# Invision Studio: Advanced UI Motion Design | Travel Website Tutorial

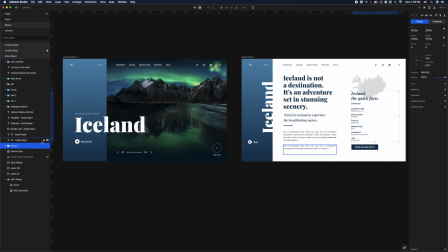20:39 This guy, this guy, this guy, this guy, all this stuff. We'll just label this, or we'll just name this quick facts. And then, so we have this, this, and this are like the three different elements.
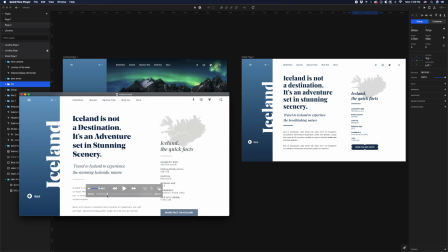20:52 And it seems like they enter at slightly different rates. So we have the map followed by the quick facts followed by the button on the right side.
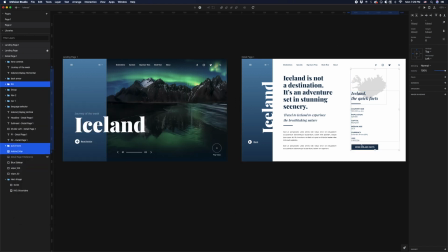20:59 So those are our three different elements that we can copy and paste onto this screen.
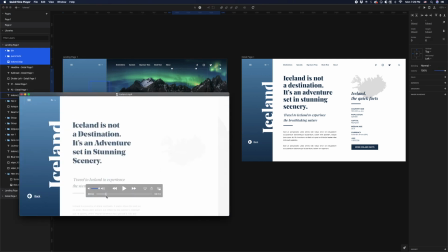21:04 Now, same kind of idea. Let's figure out where they start relative to the viewport. So somewhere around here.
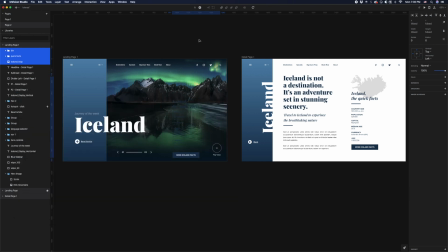21:11 So I'm just gonna eyeball that again, bump things down a bit, and then fade them out. Now, the only other element that needs to be on both screens, I believe, is this back button. So if we look at our reference, just watch how this back button behaves.
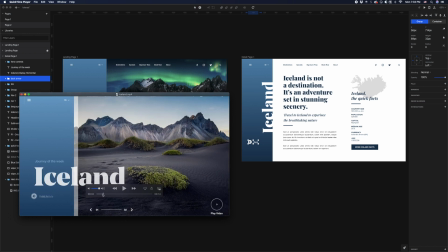21:26 So we have the read article shifting left and fading out. And then same thing with the back button, it's sort of following that movement.
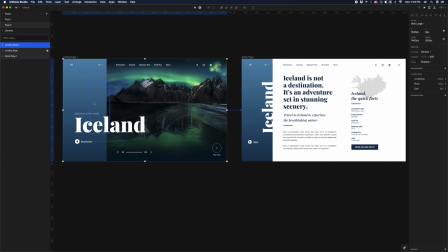21:34 So this back button, let's just kind of overlay on top of this stuff initially.
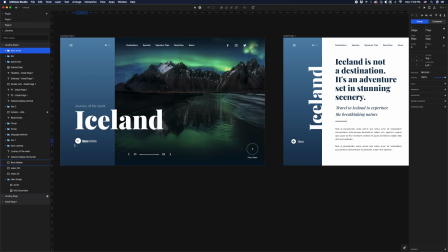21:41 And it looks like my alignment was 1, 2, 3 pixels off. So let's just move this up 3 pixels, 1, 2, 3. And then we'll fade this guy out. And I think we also want to put this read article
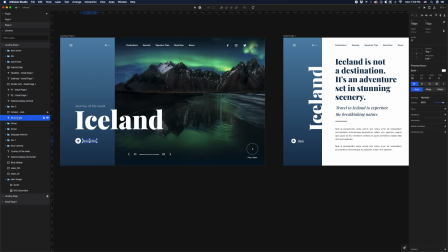22:01 this read article text and the icon below it. So where is that little icon? If it would let me select it.
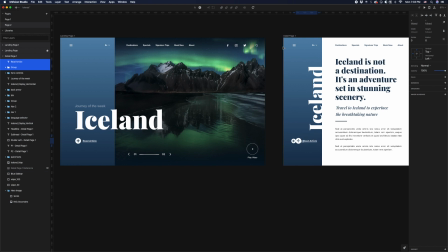22:15 So these guys need to be on the end state. So I'm just gonna move these over and fade them out.
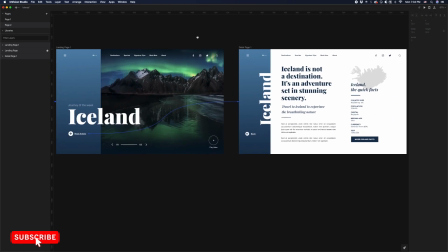22:24 So now all of our elements should be on both screens. And Studio is gonna do a lot of the work for us. So you'll see when we go to the edit timeline, once we tap on this read article call to action, when I hit spacebar,
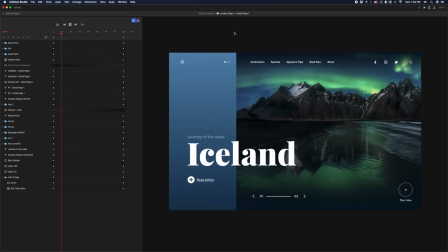22:41 most of the core movement is already done for us.
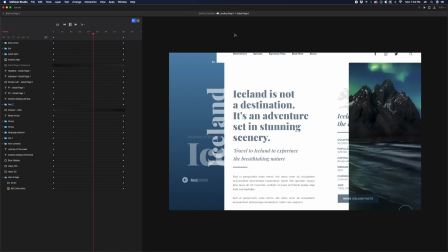22:44 It's just a matter of messing with the timing to make sure everything is animating correctly.
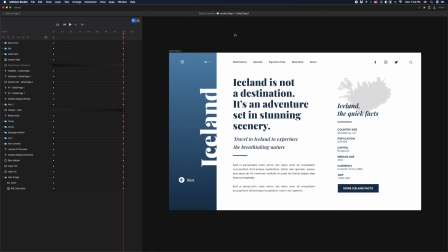22:51 So awesome. So before I assess the timing of these layers, I think I'm just gonna change the overall easing from ease both to ease out. And that's because most of this stuff is entering the screen and was not in the user's view prior.
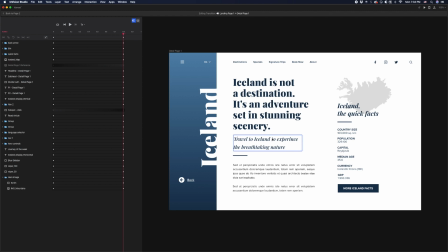23:11 So typically when that's the case, we wanna decelerate items. And I talk a bit more about this in my, well, definitely in my UI animation course, which is coming out soon, but I did a little, overview of this topic in my UI animation basics video, which I'll link on the screen and in the description.
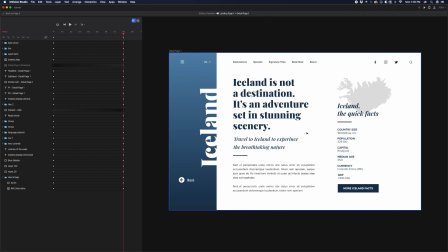23:29 But generally, objects that enter a screen that are not previously in the user's view, we want to decelerate them. It's just like a smoother way of having them enter a viewport. And since most of this stuff is new to the user, I'm just going to change the global easing to ease out, so decelerate.
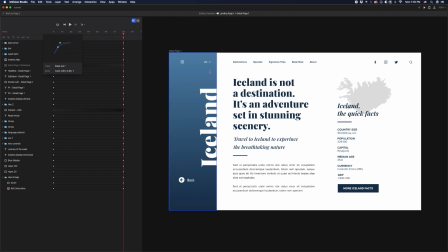23:49 And then there's going to be a few items that I think we can mess with the easing of the individual layer. But I think most of these items can be eased out.
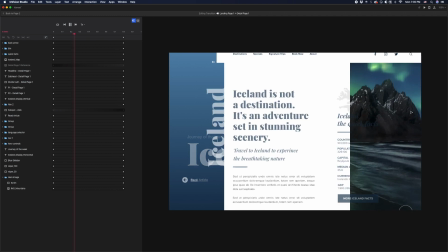24:02 But I think this, like all the stuff that was previously in the user's view, like the image here,
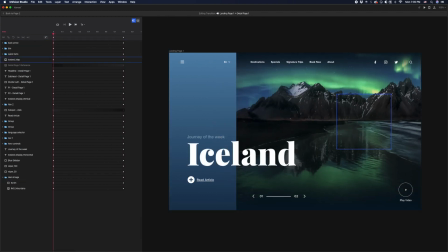24:09 if I go to the beginning of this animation, like this, we'll probably want to ease both.
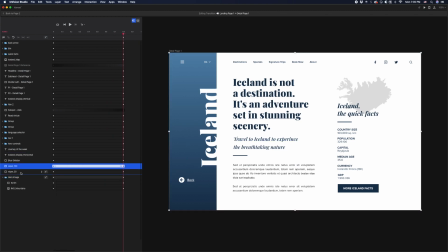24:20 And then same thing with these wipers, just because it's gonna sort of follow the same motion as the hero image. So I'm just gonna change these to ease both,
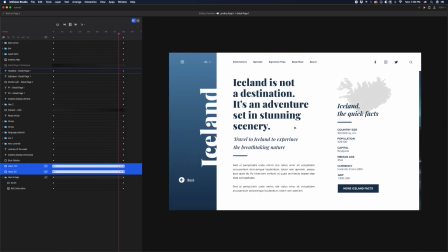24:38 okay, so I know it looks kind of ugly right now, but now it's just a matter of messing with the timing. So let's just go back to our reference real quick.